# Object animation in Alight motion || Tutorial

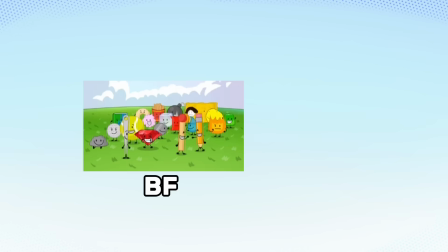[0:00]
Hi, in this video, I'll show how to animate in the BFDI style in Alight motion, as it's been requested by many.
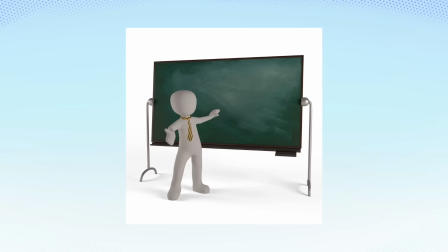[0:07]
I'll try my best to teach authentically, in a short yet comprehensive way.
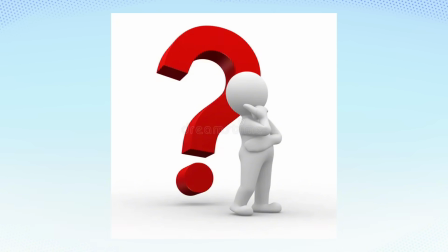[0:12]
If you have any further questions, you can always ask in the comments, and I'll try my best to respond.
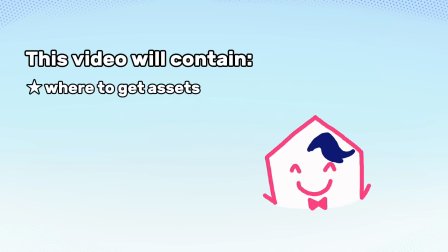[0:19]
This video will contain where to get assets, tips and notes, and how to animate.
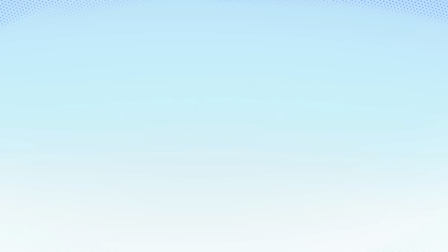[0:26]
Without further ado, let's get started.
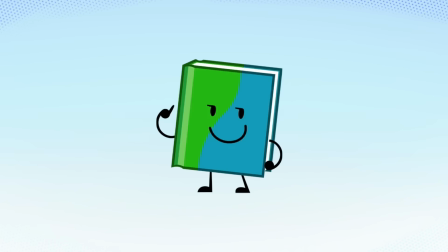[0:37]
For this tutorial, we are gonna be using Book. This is the audio we'll use.
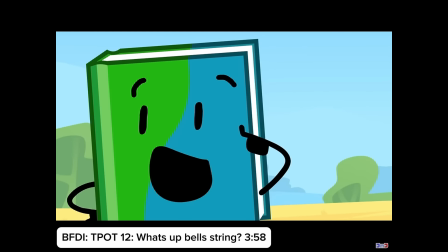[0:43] Before Robbie goes, we'd like to give him a farewell, and maybe a quick flight on a dragon, and we could, do?
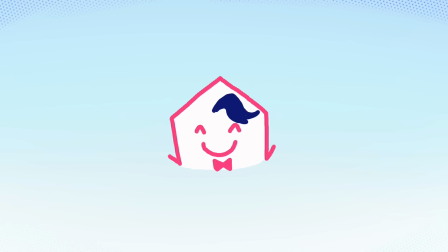[0:51]
Very nice. When I get my assets for object animation, I get them from Fandom.
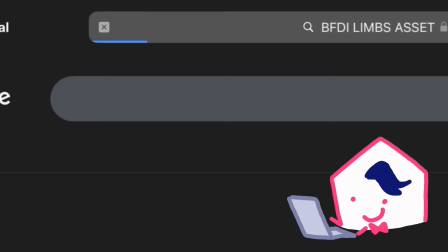[0:57]
I search up BFDI Limbs assets and click on the Battle for Dream Island wiki.
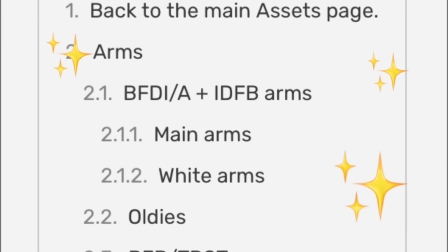[1:04]
Here you can find all sorts of high-quality assets categorized into different sections.
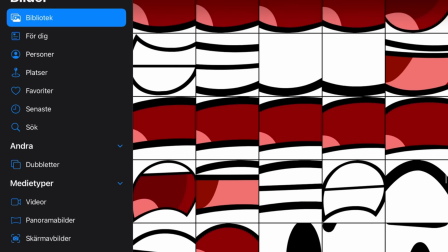[1:09]
I have already downloaded a bunch and keep them in my gallery.
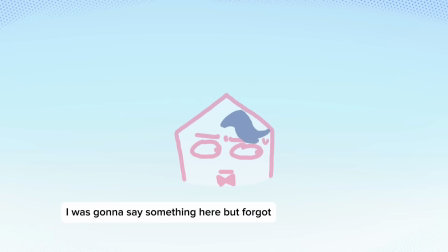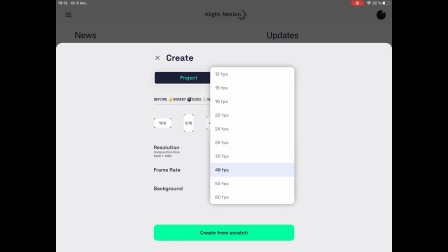[1:25]
Open up Alight Motion and create a new project with 24 FPS with whatever ratio you like.
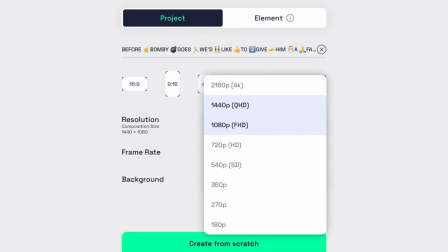[1:32]
If your device is strong enough, I like to use the QHD resolution, as I find the FHD one a bit crunchy. If your device is blessed by Meow themselves, then you can use the 4K resolution, but I don't recommend it, preferably avoid it.
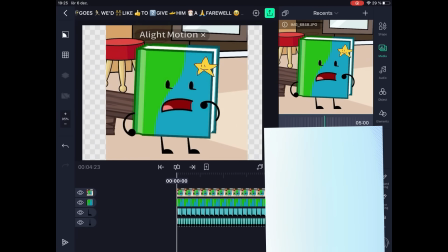[1:48]
Add the assets, a reference of the character for scale, and the audio.
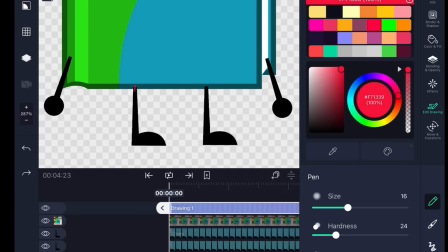[1:53]
Scale the limbs, draw the guides for the legs, and parent them like this. The hardest thing about animating is starting. But if we learn some simple movements, then it gets much easier.
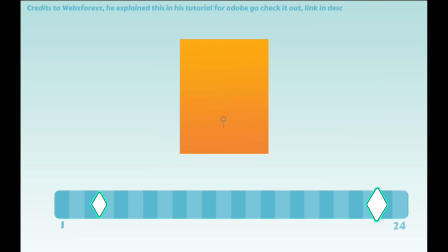[2:10]
Putting two keyframes close to one another and moving one up is a start, but it's not quite what we're looking for. The BFDI style likes to use a lot of recoils, or in other words, bounce back. We'll make this by putting another keyframe in between the first two and moving it beyond the third keyframe.
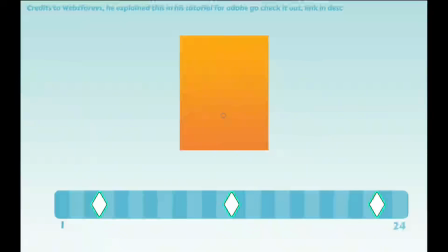[2:30]
It's called overshoot. To make this look even better, tween the first ease with ease in and the second one with ease out.
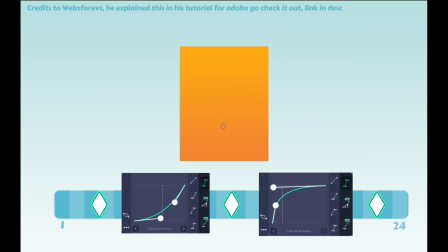[2:41]
You can play around with the curves till it fits your liking.
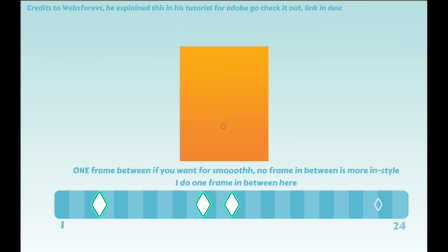[2:49]
Go to rotation and place 3 keyframes, 2 of them next to each other, the third one over the overshoot keyframe. Slightly rotate the second keyframe back and the third keyframe forward. This gives a punch to the character.
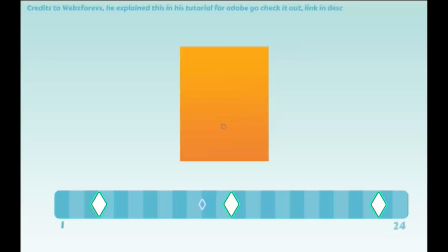[3:08]
To make this look even better, we'll advance to 4 keyframes. Go back to the first keyframe and put one a few frames before it.
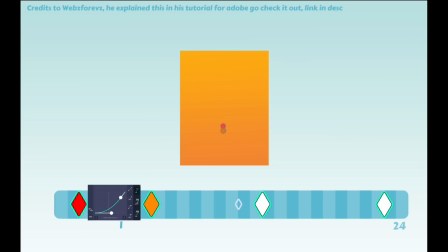[3:17]
Move the second keyframe down a bit and tween it with ease in. You can slightly bend the curve at the end to make it less sharp.
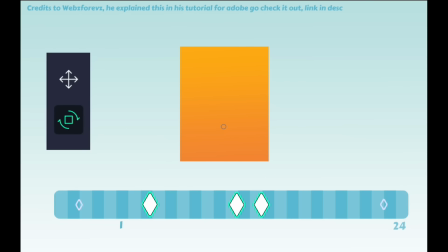[3:25]
You can also move the first rotation keyframe back if you'd like.
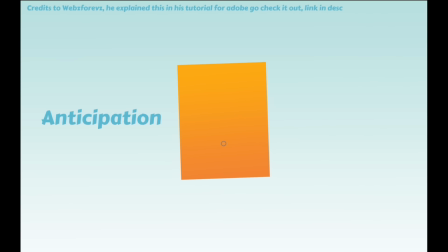[3:33]
This is what we call anticipation. It's the preparation for an action to gain more energy, like when punching something.
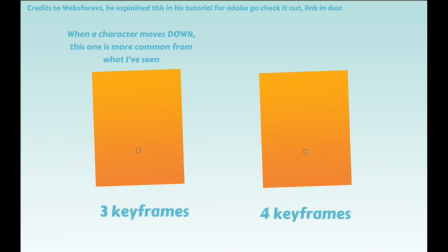[3:42]
Now that we have the different ways of creating slight movements, you listen to the audio and think where they should go.
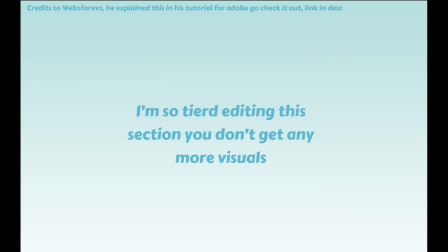[3:49]
Then it's just to start placing out. To help guide where you want to put the movements, you can decide beforehand on what words they'll move.